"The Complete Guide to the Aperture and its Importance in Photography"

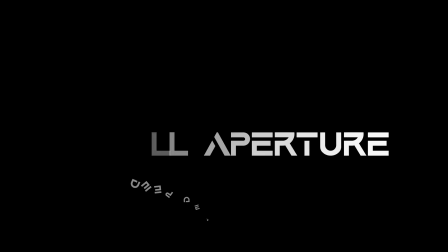[4:14]
On the contrary end of the spectrum is the small aperture, which creates a shallow depth of field. For example, f22.
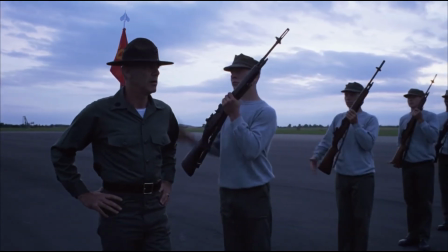[4:25]
With this technique, you are not isolating a specific object or subject.
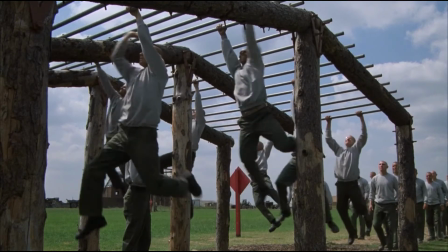[4:30] That is not your daddy's shotgun, cowboy!
For the most part, the whole composition is in focus, showcasing your entire frame.
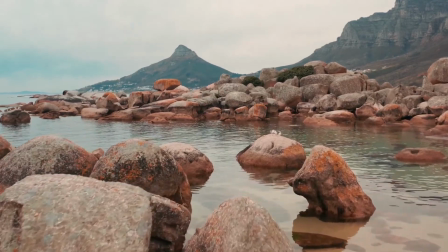[4:40]
It can work well for shots that feature landscapes or more grandiose settings.
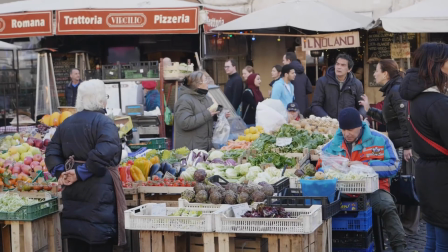[4:44]
It helps place the action in the world and helps create cinematic realism for the audience.
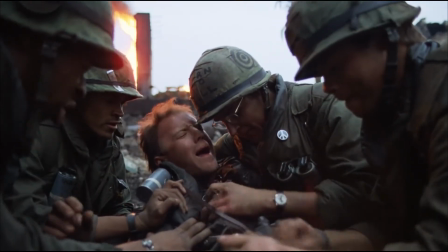[4:50]
The highly celebrated filmmaker Stanley Kubrick was a big fan of using deep depth of field in his films.
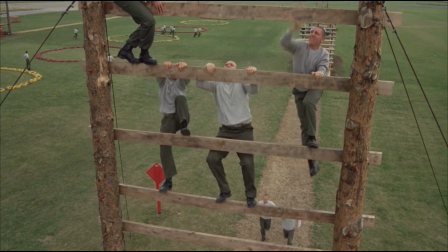[4:56]
For example, in his 1987 Vietnam War film, Full Metal Jacket, he had a specific lens made that kept everything in focus,
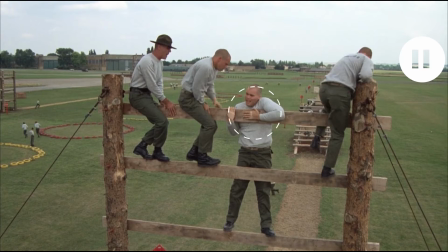[5:04]
not just the main subjects. meaning that everything from close focus to infinite was sharp. He employed this lens during the boot camp scenes to not single out any one soldier. He believed that during this part of a soldier's career, they are all equal.
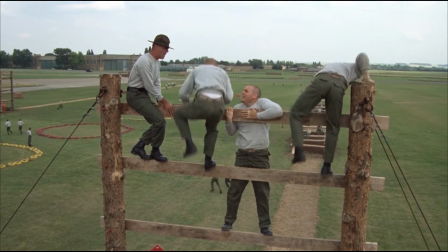[5:17]
So, to him, he needed every soldier in the composition to be in critical focus.
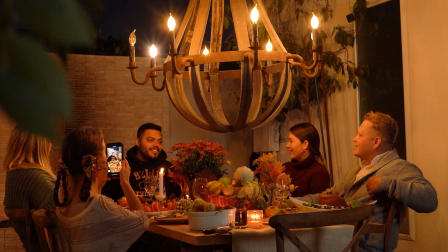[5:21]
Whether it be soldiers preparing for war, a family sitting down for dinner, or two characters in a heated discussion,
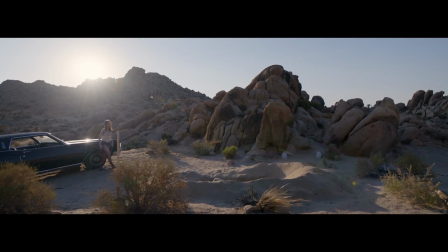[5:28]
depth of field can help manipulate your audience's understanding and expectations of what is unfolding on the screen.
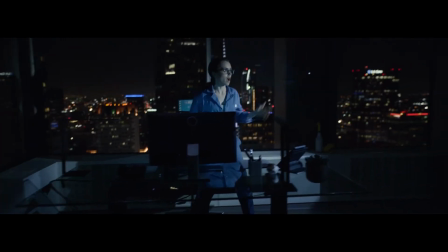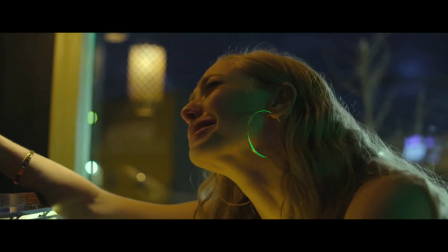[5:40]
Since a shallow focus draws into the mind of a character,
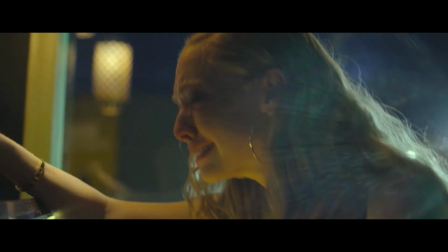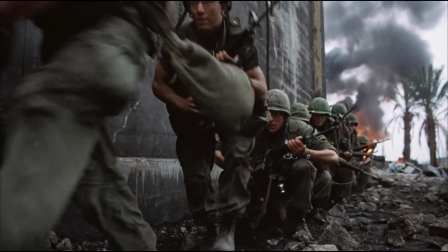[5:49]
and deep focus help feature the exterior world.
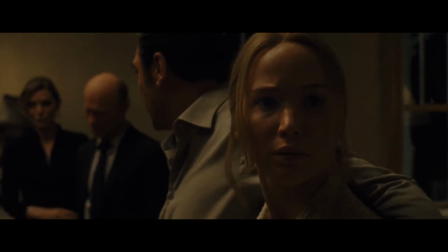[5:56]
But what if we want to interpose the two?
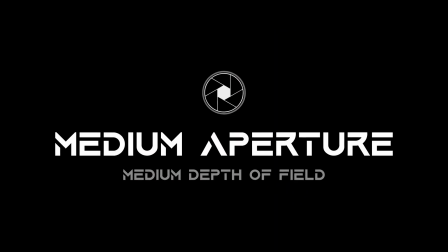[6:02]
A medium aperture. Let's say f8. A medium aperture keeps the character's environment present while they still maintain focus.
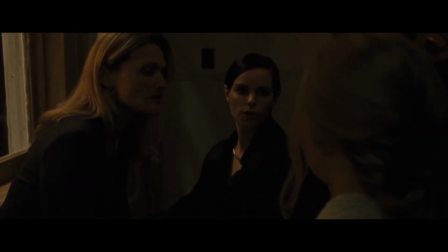[6:15]
This technique is useful in dialogue or when engaging multiple subjects in the frame.
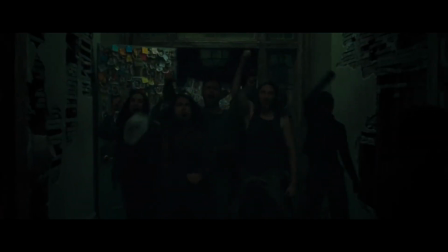[6:26]
Darren Aronofsky's 2017 horror film Mother used medium depth of field in this shot to actually crowd the character in the frame.
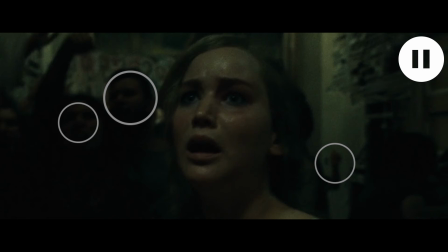[6:33]
We see everyone's faces in focus and feel them coming for her, nevertheless come for us too.
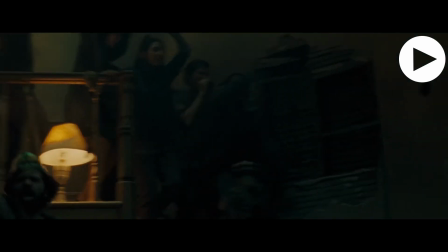[6:40]
This shot denies us safety and sets the tone of the film.
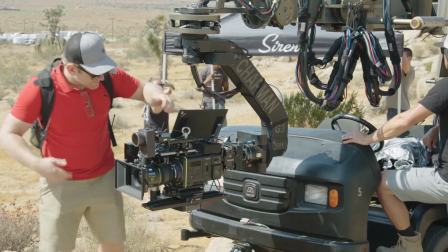[6:48]
On your next project, consider what the key components of the scene are.
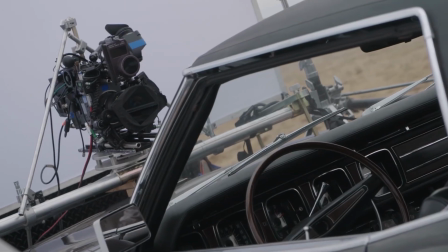[6:56]
What is the audience supposed to take away from the scene?
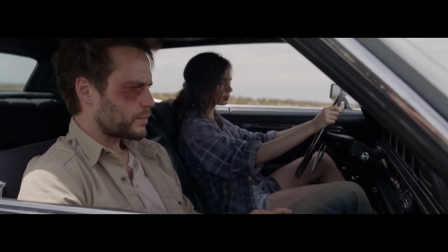[7:01]
How can you mask that and make the audience work for it?
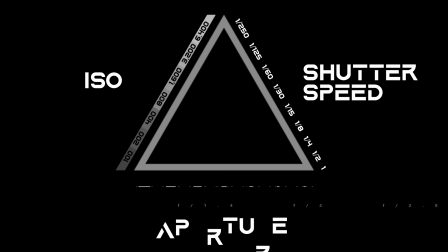[7:07]
We must learn how aperture works in relation to the other two variables in the exposure triangle to surely understand aperture.
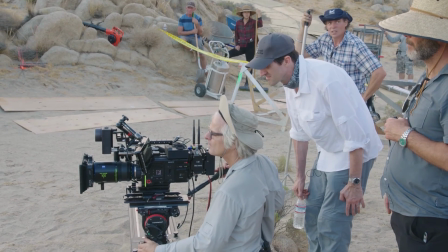[7:16]
In the next episode of the exposure triangle, we'll explore ISO and how it is used to control the brightness and texture of an image.
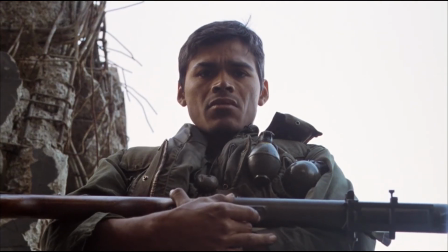[7:23] Going home now.
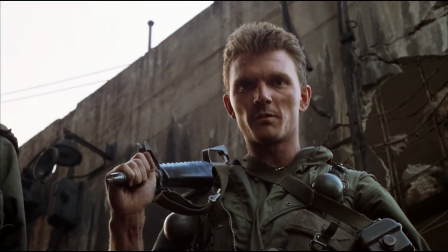[7:29] Number 5.
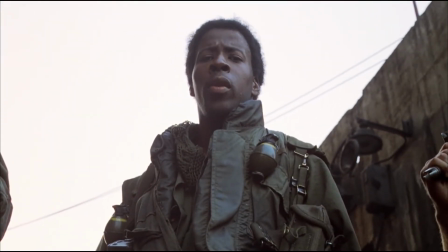[7:34] From me, Marine, sir.
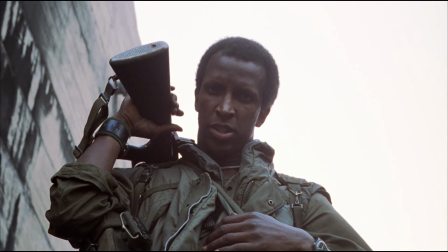[7:40] Go easy, bros.
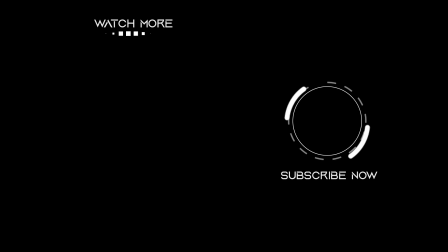[7:46] Better you than me.
Subscribe, click the bell, and we'll see you again in the next episode.